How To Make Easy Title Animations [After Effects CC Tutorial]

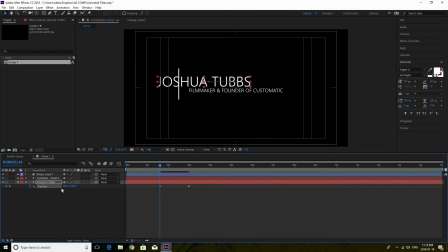4:02 a half one and a half seconds and now i'm gonna actually move my text over now as you can see i go a little bit i go past the line because it's gonna appear through that but i go a little bit further just to give it like a speed ramp so it kind of speeds up and gets a chance to slow down So it comes in kind of hot.
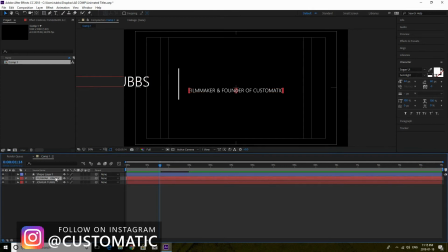4:18 We're going to do the same thing now for our second title underneath, which is Filmmaker and Founder of Customatic. Now, if you want to see both where your keyframes are, just hit P on both so you can see them. We're going to make this stagger.
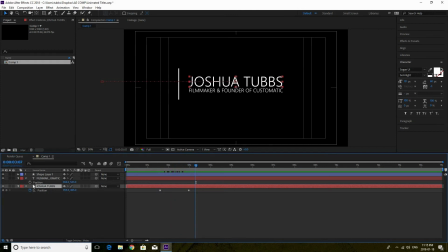4:32 So Filmmaker and Founder of Customatic is going to come a little bit after. So we can go like three and a half seconds and click a keyframe and that's where it's going to end off. but then we can go here to about two seconds and we're gonna do the same thing and bring it over
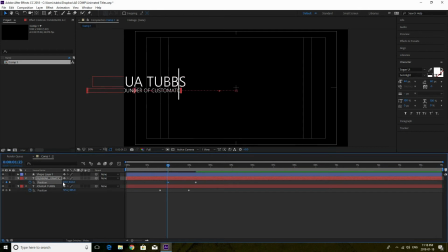now when you hit replay on this you could see it comes in it's very robotic now to stop that roboticness
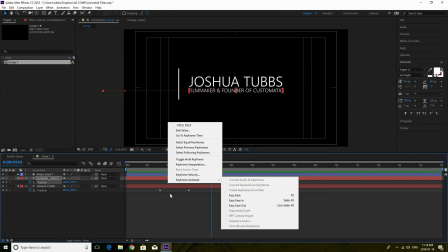5:00 and make it look more smoother and realistic i go to the keyframe assistant so what i do is i right click on the first keyframe go to keyframe assistant and i go to
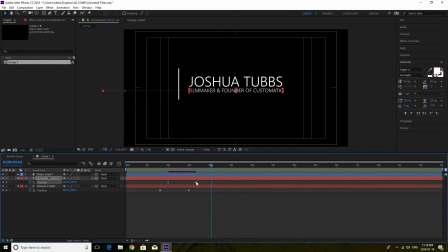5:07 easy ease out and then for the second keyframe same thing right click keyframe assistant and I go easy ease in I do this for both keyframes
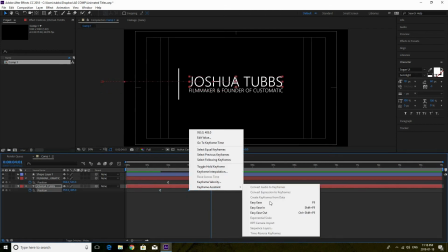5:17 and this just makes your keyframe movement in your animation just
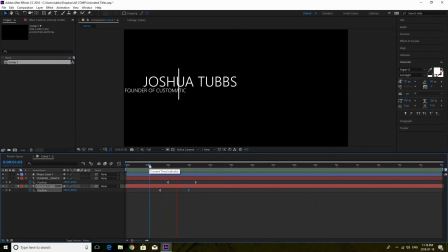5:22 look a little bit more smoother as you can see it doesn't look so robotic now you can go even further and make this look even more smoother and what I do to make it kind of come in fast and slow down is I highlight both keyframes I go to this graph editor and
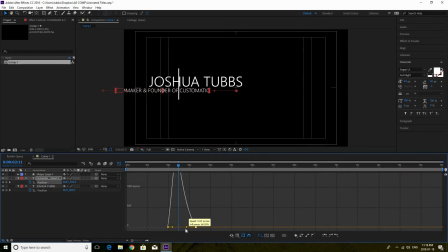5:38 when I'm in my speed graph I click these points and I kind of drag this point so as you can see when the graph goes up it means it's going really fast and here it's coming down and it's slowing down so when you watch it back you can't see it that fast but
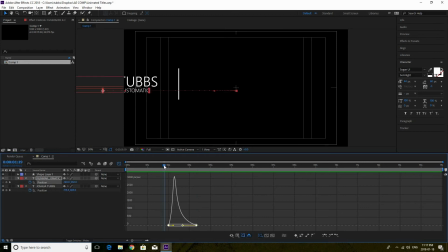5:54 if you're looking at the filmmaker part because I'm doing it to the filmmaker and founder text you can see it comes in and slows down perfectly so then we go to Joshua Tubbs and we can do the same thing we can highlight these keyframes and we can drag when we click this keyframe
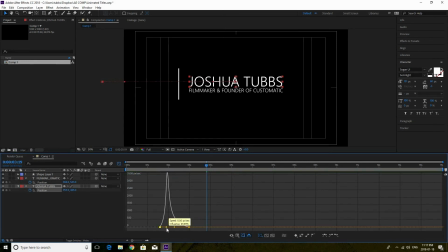6:10 and drag it across it gives it the same type of looking speed this one up a little bit if you want and now we have it come bin slow down come in slow down and if you want to like make that not as dramatic you can kind of push it forward a bit
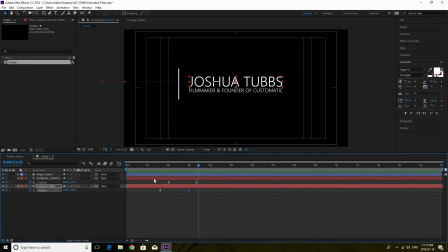6:22 so it kind of comes in like that I like how that looks that looks perfect to me so we'll move on from here. Now we are gonna go in to the shape layer. Before we start to animate the shape layer, I'm going to actually pre-compose these layers.
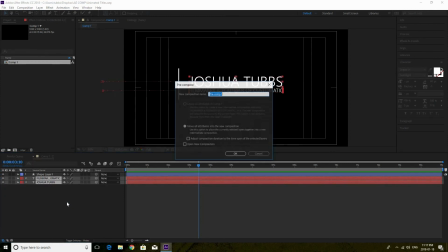6:37 And basically that's all it's gonna do is it's gonna bring this into a new comp.
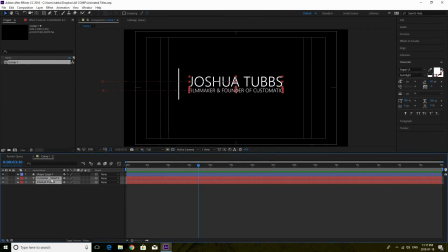6:42 So you're gonna highlight both of your texts, Filmmaking and Founder of Custommatic, I'm gonna highlight that one as well as my name, Joshua Tubbs, right click, I'm gonna go to pre-compose.
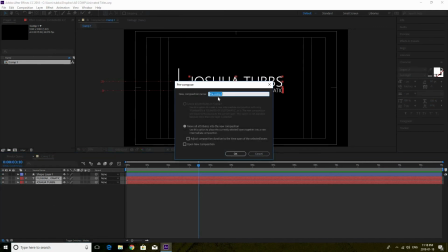6:52 You wanna make sure you move all attributes into the new composition. You can name it whatever you want. We can name it text and then you hit OK.
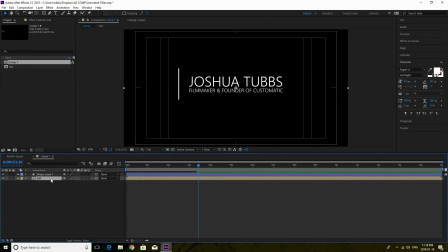7:01 Now, as you can see, it's a new composition and now it is moved over to a new comp, but our text is all in there. So if we were to go inside here, we'll still see our text and we can make changes to it. But it's just nicer because it's all in one place.
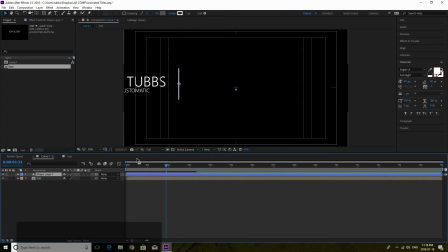7:15 And this also helps for the mask. Now we're going to go to the shape layer. Now the shape layer, we want it to open up. So we're going to hit S to open up the scale. And what we're going to do is we're going to kind of go to see where our names come in.
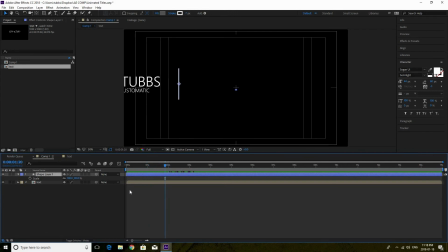7:30 So right there. So we're going to want it to kind of open up here. So this is where it's going to finally be. We'll say right here, wide open. So we'll hit a keyframe there and we'll go back a little bit, about one second. And what we're going to do is we're going to unlink the X and Y axis.